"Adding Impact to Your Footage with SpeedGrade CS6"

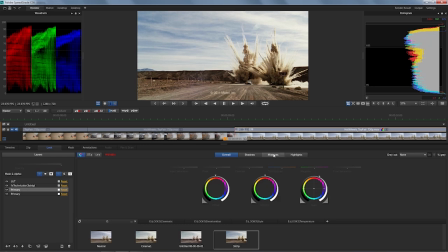252s
I can also just really go into detail with, let's say, the midtones. So I'm going to actually warm them up even a bit further to get that sort of desert dramatic look to it. And if the goal is to make this whole thing go more dramatic, then I think we're getting there.
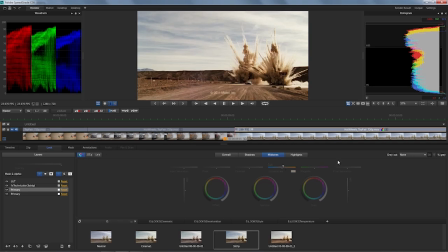268s
And finally, let's just actually do something a bit more isolated. One of the cool things is that at all times, I can quickly go into my mask section, just call one of the presets, let's say vignette in this case. And then I'm going to use the mask widget, which is really super easy and fun to use,
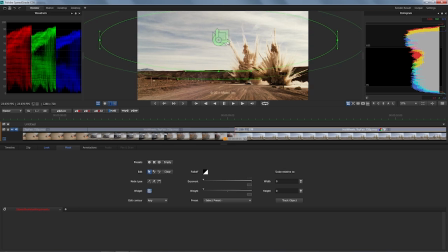286s
to call a mask where I'll just call out the sky here, make it a little larger, add a bit more feathering, and then come back to the look section. So going to pipe in another primary, and that is actually going to go on top.
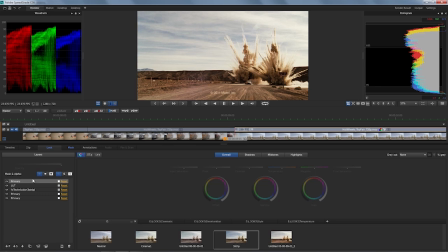303s
And what I'll do here is that I'll call just inside the mask. Let me do something really loud so you get where I'm going, right? And this is loud, and now let's go for the fine-tuned version.
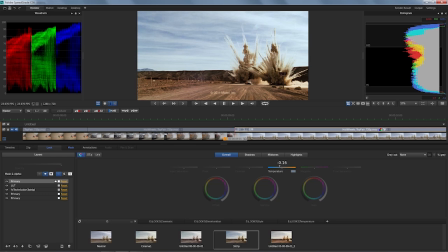316s
So I want to make sure that the sky is actually a bit cooler than anything else in the picture, but giving it more of a dramatic look in the sky. This is how easily I get to that. I can also still play with the gamma read just for that. And that's just applied to the outside of the mask.
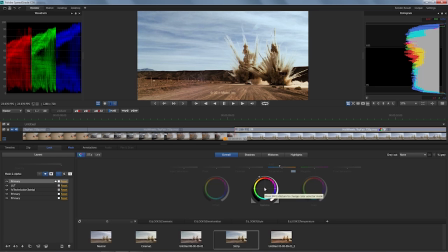331s
If you want to see what just this particular layer does, you can just always click on the colon on the numpad, or you just use the eye icon over here, and that works for each individual layer, so you can at all times really just show what this does.
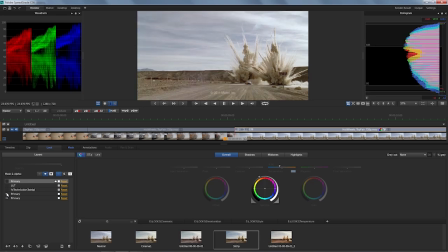344s
And one nice way of showing all these things is to say, hey, this is where we start, and then I'm going to start building the layer stack, showing where I can take things, and then still, even with that layer with the mask, I can just tone that down. So I get the general style, but really just with less opacity for that particular layer.
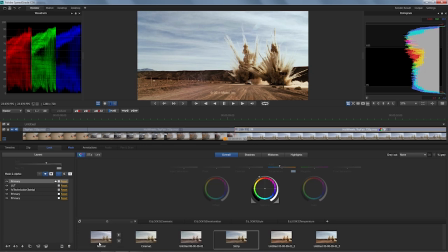362s
Let's save that. And just for the fun of it, go through it from the very beginning. So this is more of my neutral. And then I'm getting into more of the creative grade. So that was my Cinema 1 with the Cinema lookup table. Then I added the layer for Technicolor 2 strip, the 3 strip, and then eventually getting into refining partially the picture. And the cool thing about the application is that at all times you can really just hit play and it will run real time on a full-blown machine on a workstation with an NVIDIA GPU. So this is the reason why it's actually fun to work on a full-blown workstation with a fully qualified GPU. You get to do these many layers just all running real time. And I can immediately bring that now to the next clip, as you can see.
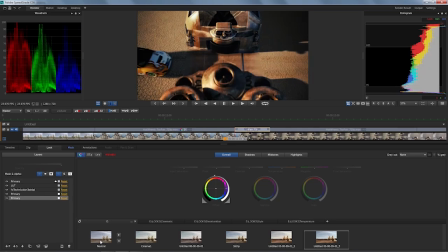403s
So just really with the recall feature, I can see how this is working on shots further down the timeline, refine that.
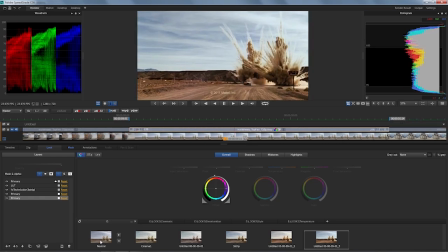409s
So I easily get to present something that's meaningful and that will make other people push me towards going this or the other direction. So it's a great starting point for adding impact to your footage.